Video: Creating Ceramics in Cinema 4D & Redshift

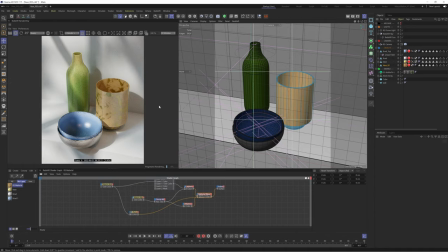I'm going to show you how to create and texture ceramics in Cinema 4D and Redshift. Let's go, go, go, shoot!
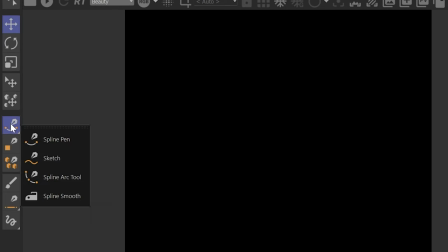We'll start by creating our vases. Jump into the front view and grab your pen tool. We're going to use this to draw the outline of our vase.
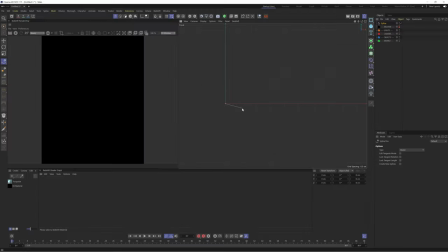Make sure your first point is at absolute zero on the axis. I'll then enable snapping to make it easier for us to create straight lines. We can now start clicking and dragging to create the shape for our lovely ceramics. You can see I'm creating some thickness to this but I've skimmed over this part as there's an easier way to do this.
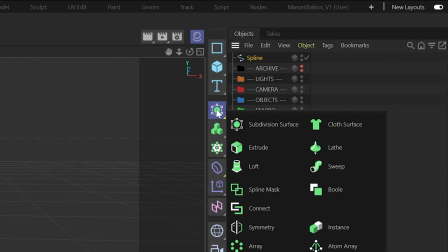We can now drop this into a lathe object which will revolve our spline around the center of its axis.
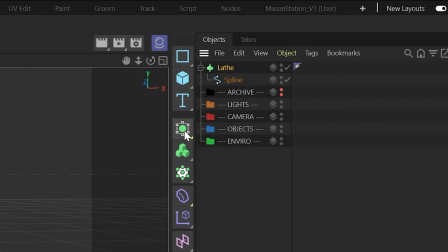Shame! We'll subdivide this quickly by holding command and pressing the subdivide button. Now it's silky smooth.
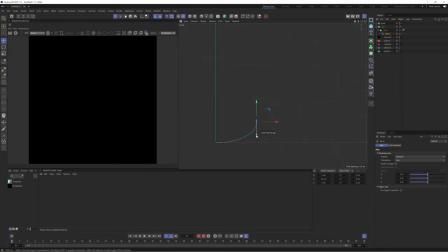This is a great setup because now we can edit our spline at any point and update our shape. We'll create a new spline shape and we'll quickly look at how to create thickness in a much easier way. All you need to do is press control A to select all your points, right click and select create outline. We can now click and drag to create an outline from our selected points.
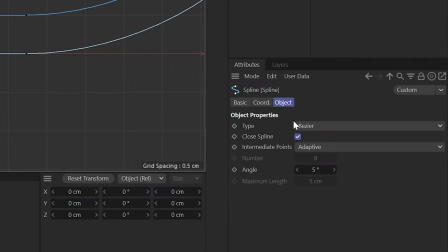We'll chamfer the top to round it out and we'll also make sure to disable closed splines so that it calculates the thickness properly.
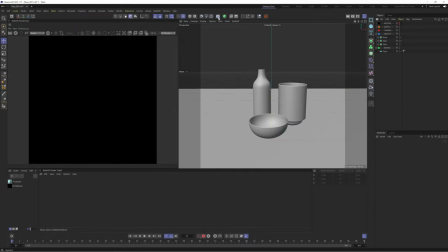I'll repeat this process to create our final vase and then we'll set up our scene. Before we start texturing we'll get the scene setup including lighting and composition.
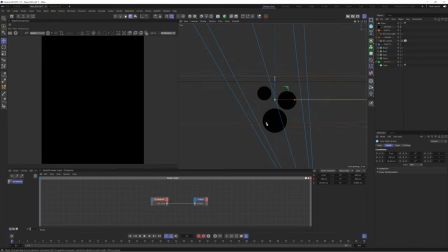This is a pretty simple setup so just setting up a camera and using a cube and plane to create a floor and wall.
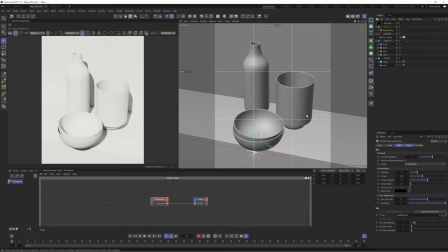Let's dive into the lighting. We'll start with a redshift sun and sky object and reposition this until we get something we're happy with.
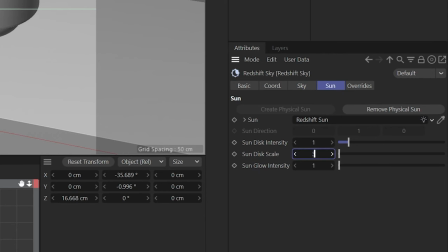I'll play with the sun disc scale to soften the shadows and make this feel more natural.
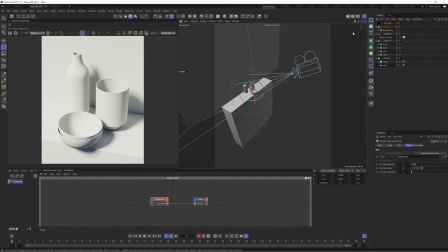Let's make this scene more detailed by adding some additional details to cast some extra shadows into our scene.
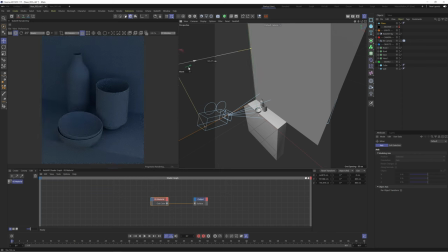We'll start by grabbing a plane which we will then use to turn into a window. We'll move this to the left of the scene where the light source is coming from which will temporarily block our lighting.
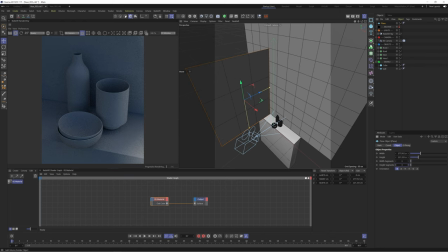We're going to use an effector called atom array which will convert our edges into cylinders which simulates a window like structure.
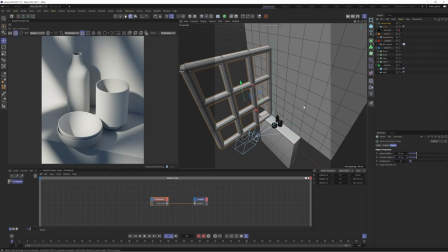This is great because we can adjust the radius of the window and also adjust the number of polygons in our plane to affect the style of window.
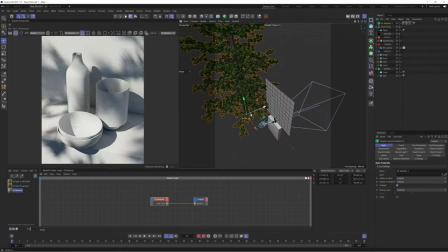I'll then use a forester tree to dial in some subtle tree shadows into our scene. some final adjustments to the position of the window and
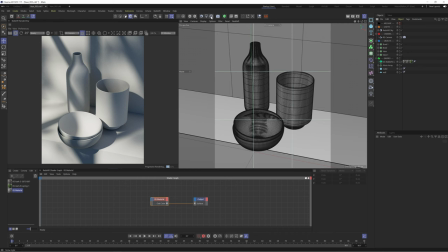the tree and we're in a good spot to finish off this lighting setup i'm going to add a hdri and blend it with our redshift sun and sky
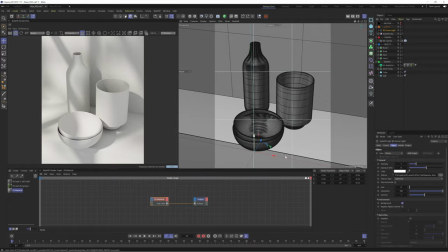which will help to add some subtle detail and lift the shadows i'm using one from max and ros's free hdri pack which is
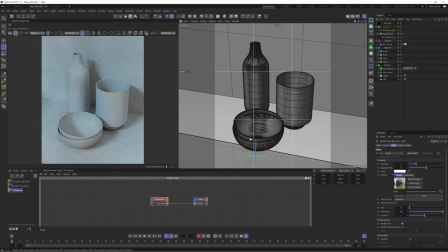really really good all i did here was rotate the hdri so that it matched the same angle as the redshift sun and sky and then remove some of the saturation
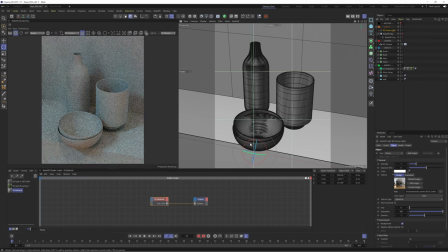so that it blended better and just like that we have a lovely scene set up and we're ready to start texturing one One final thing,
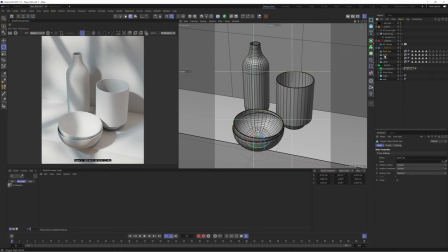let's apply a redshift object tag to our models and then enable tessellation. This will subdivide our objects in the renderer whilst keeping them low poly in the viewport.
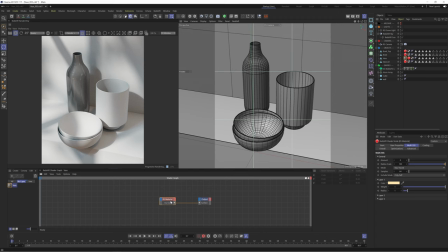Time to texture, let's start off with a vase. Let's create ridges which you can find in vases. Press shift c to bring up the node menu and search for maxon noise. We'll connect this to the surface so we see how the noise looks and then start to tweak with the scale settings until we get this stretched look. We'll then create a bump map node and plug the maxon noise into the bump input and then plug this into our material.
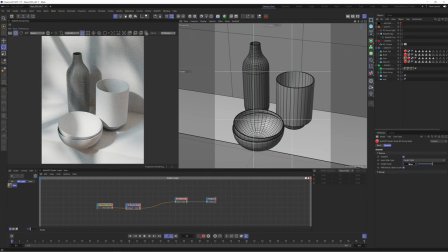This looks a bit overpowered so we'll tone down the height scale of our bump map. This looks better. Next I want to create a gradient for our vase. Let's press shift c again and grab a ramp node. We can see the mapping of our ramp doesn't quite look right.
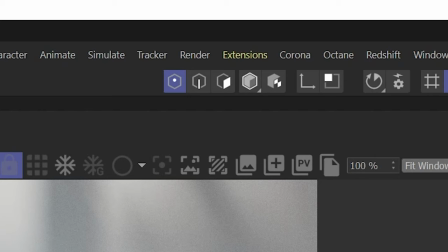So we're going to use a trick using vertex maps to create our gradient. We'll go into polygon mode and press ctrl a to select all polyons.
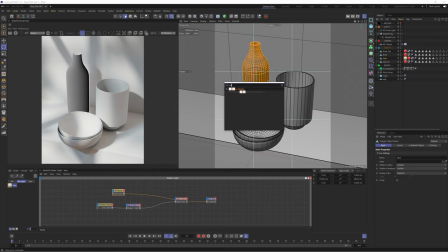And then press shift c in the viewport to bring up our menu and search for set vertex weight. We'll then hit ok on the next menu and now we have a vertex map which has turned our object red.
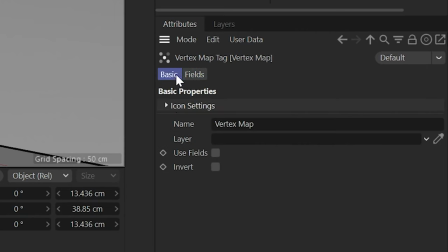With our vertex map selected let's enable fields and create a linear field.
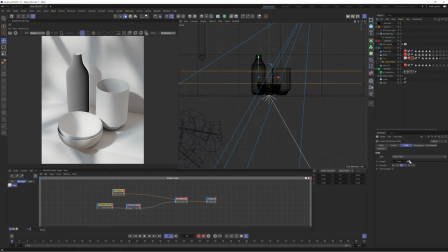We can then decrease the length of our linear field and change the axis to Y plus to change it to a vertical falloff.
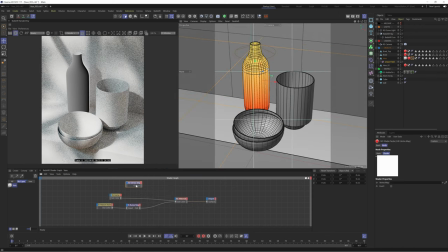Back in our shader graph let's create a vertex map node and then we can drag and drop our vertex map into this node. We'll plug this into the output and check the result. This looks much better and now we have a gradient driven by the vertex map and the linear field creating a very flexible setup. We can tweak with the falloff of this map at any point to change our gradient. Let's leave it as a vertical gradient for now.
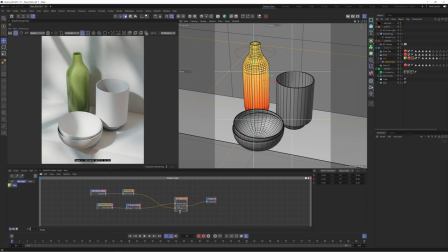I'll recolor this to have a green yellow gradient which looks pretty good. We could even add a shader field to our vertex map which will break up our linear falloff and make this gradient feel more abstract. Just plug a noise into the shader field and you can create endless results by playing with noise types and other parameters.
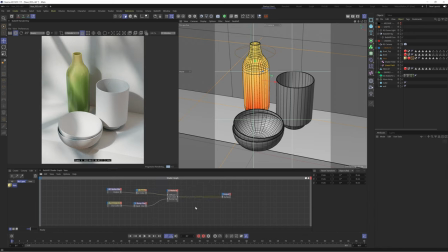Let's add some speckles to our vase. We'll start off by creating a material blender which we'll use to stack different materials. Plug our current material into the base input and then the material blender into the output surface.